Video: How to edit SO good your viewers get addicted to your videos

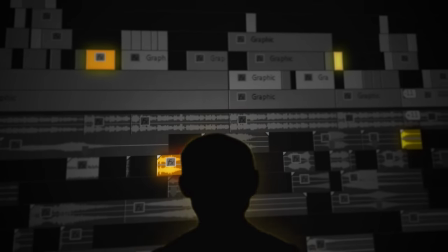0:00 Imagine your editing is so good that your viewers can't resist watching until the end.
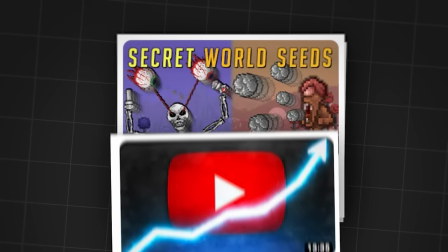0:05 I want that for you, so I've boiled down my years of editing experience into a four-pillar formula. By the way, you'll have to take notes today because we are going way deeper than basic things like cutting out dead space. Editing is so much more than that, and let's be real, your video deserves so much more than that.
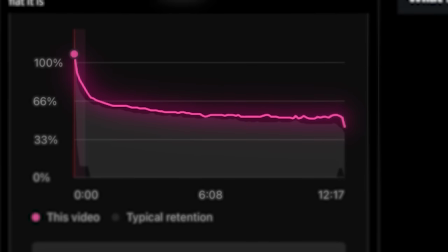0:26 A great editing style may get you perfect watch time and millions of views but it may also
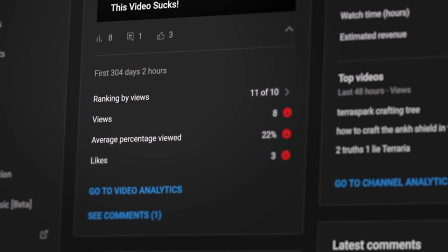0:31 leave you with terrible view counts and broken dreams to figure out why let's start with this
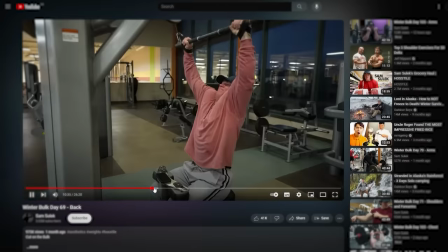0:42 it's just this guy sam in his car talking and then working out the video lasts 26 minutes but
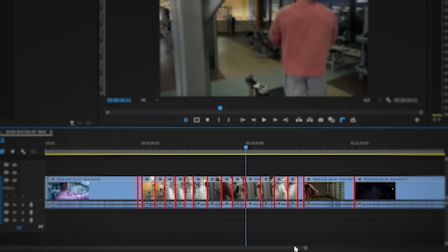0:49 has just 17 cuts and no other form of editing how many views how many subscribers do you expect him to
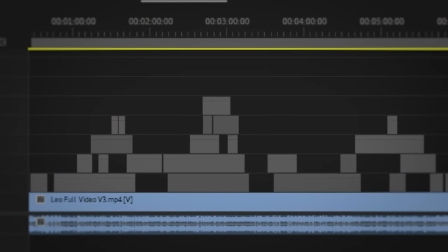0:57 have. So this means that editing is optional, right? Wait, slow down. That's not what's going on here. Sam did edit.
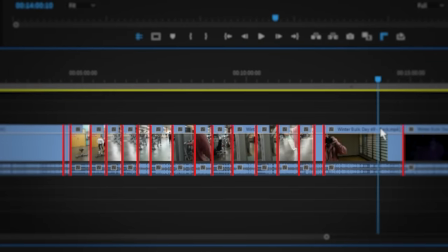1:05 He cut out all the boring parts that the viewer didn't come to see, but he left it at that because his viewers aren't looking for a super stimulating experience. They just want to feel like they're spending time with someone. A bunch of quick cuts and flashy animations would ruin that authentic experience that the viewer wanted. And guess what? A disruption of what the viewer came to the video for is the best way to make them stop watching.
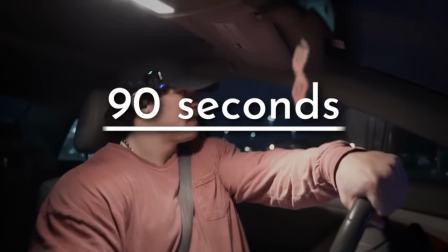1:29 And while Sam edits with an average of 90 seconds between cuts, MrBeast does quite the opposite. So if both editing styles work, what should you do? Start with considering what experience your viewers want.
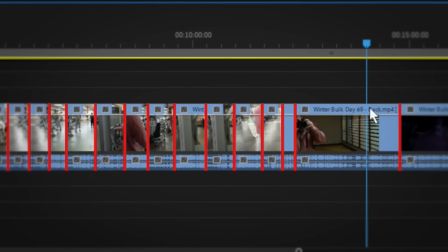1:43 Sam's editing tells us that millions of people come to YouTube to feel like they're hanging out with someone.
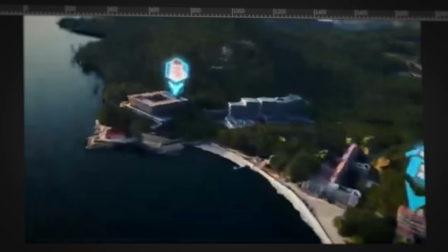1:48 MrBeast's rapid-fire style shows that a ton of people go on YouTube for entertainment. All your editing choices contribute to that experience.
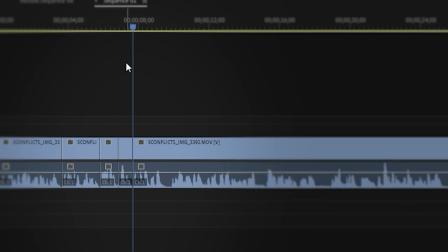1:56 For example, cutting out all your pauses so that you're speaking constantly is easily the most important thing for entertainment, but it takes away from authenticity.
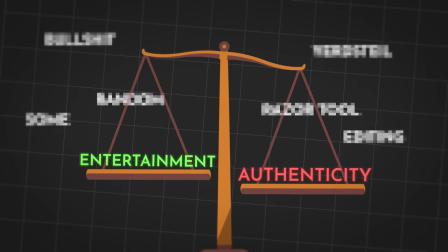2:05 An effective editing style takes all these choices into account.
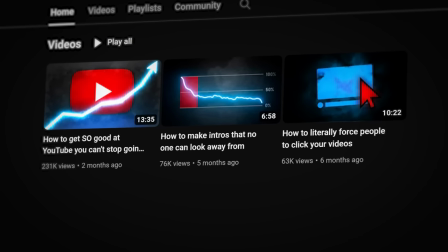2:08 So as I reveal the reasoning behind my editing for my first three uploads, take notes on what you should add to your own videos based on what suits your audience the best. This video is not a bunch of tutorials. It's a handbook to addictive editing.
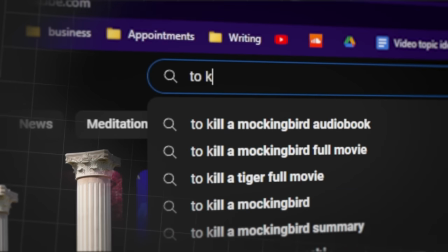2:23 Think of it as a foundational starting point to know what tutorials you should even watch in the first place. I want you to look at this. There's a problem here. This is the timeline of a typically edited YouTube video.
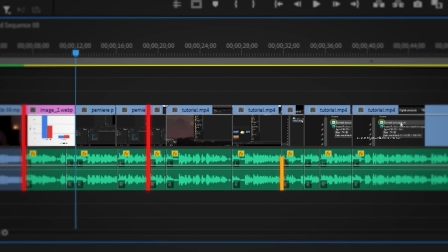2:38 A couple cuts have removed the unnecessary bits. There was a tangent here that wasn't really relevant to the video's greater purpose.
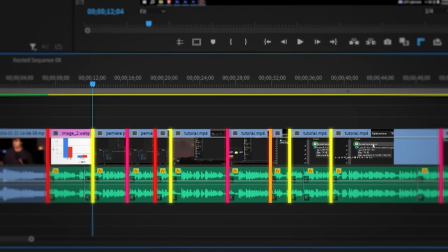2:44 These cuts removed pauses and these removed bad takes. But in its current form, this video is doomed to fall short of its potential.
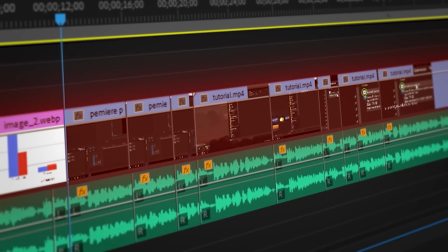2:52 The reason is this video isn't using its visuals to maximize attention. Think about this.
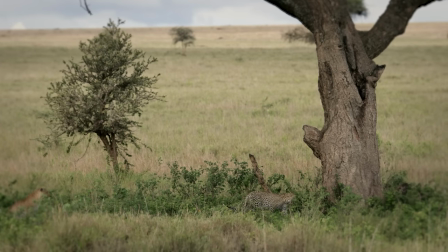2:57 When you see a change in your vision, like something moving abruptly, it gets your attention. The same is true for watching a video.
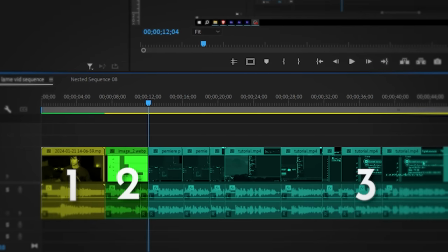3:03 And here, there's only three different things to look at in the span of a minute.
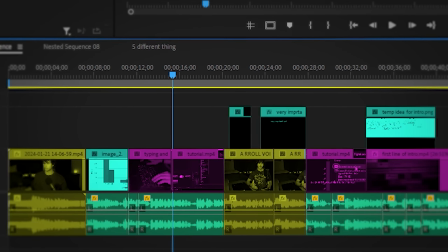3:07 Kind of boring, but if the video were to switch between A-roll, B-roll, and other types of footage every few seconds, it would keep attention much better.
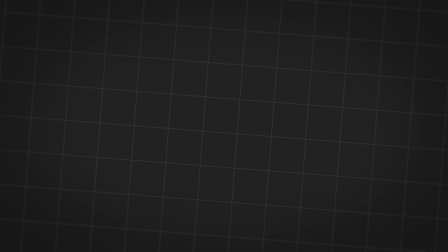3:16 However, there is a drawback to changing what's on screen too much. Try to notice it as we go over how different types of footage should be used to maximize engagement. A-roll. This is when you can both see and hear the subject at the same time. It feels personal and holds attention really well if you're speaking with confidence.
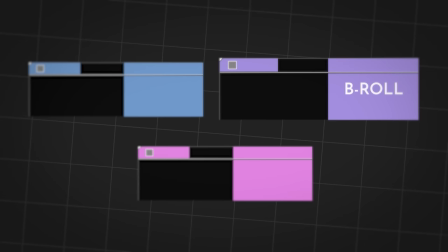3:33 Use it for short periods of time when you're saying something important. B-roll. This is extra footage recorded separately from the audio.
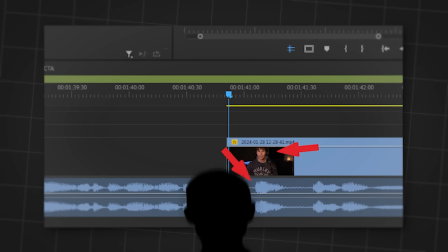3:40 It creates a visual depiction of your words, letting the viewer see what you're talking about instead of just having to look at your face.
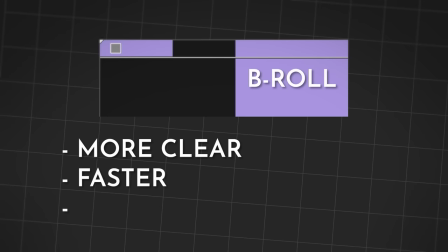3:46 This lets you get things across much more clearly, and faster too. It's more interesting than A-roll, so use it as much as possible.
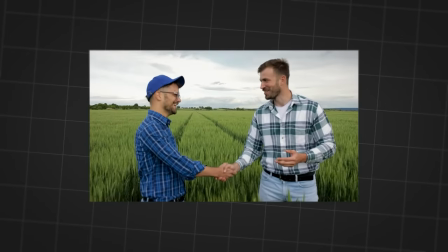3:53 Some variants of B-roll are stock footage, which is just a lazy version, and motion graphics.
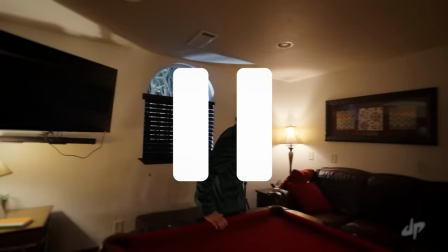3:58 These improve explanation times a ton. Look at how quickly a complicated thing was explained in this Dude Perfect video.
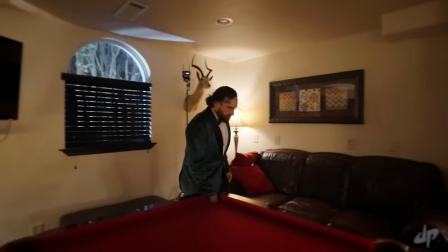4:05 Did you find something? Nope.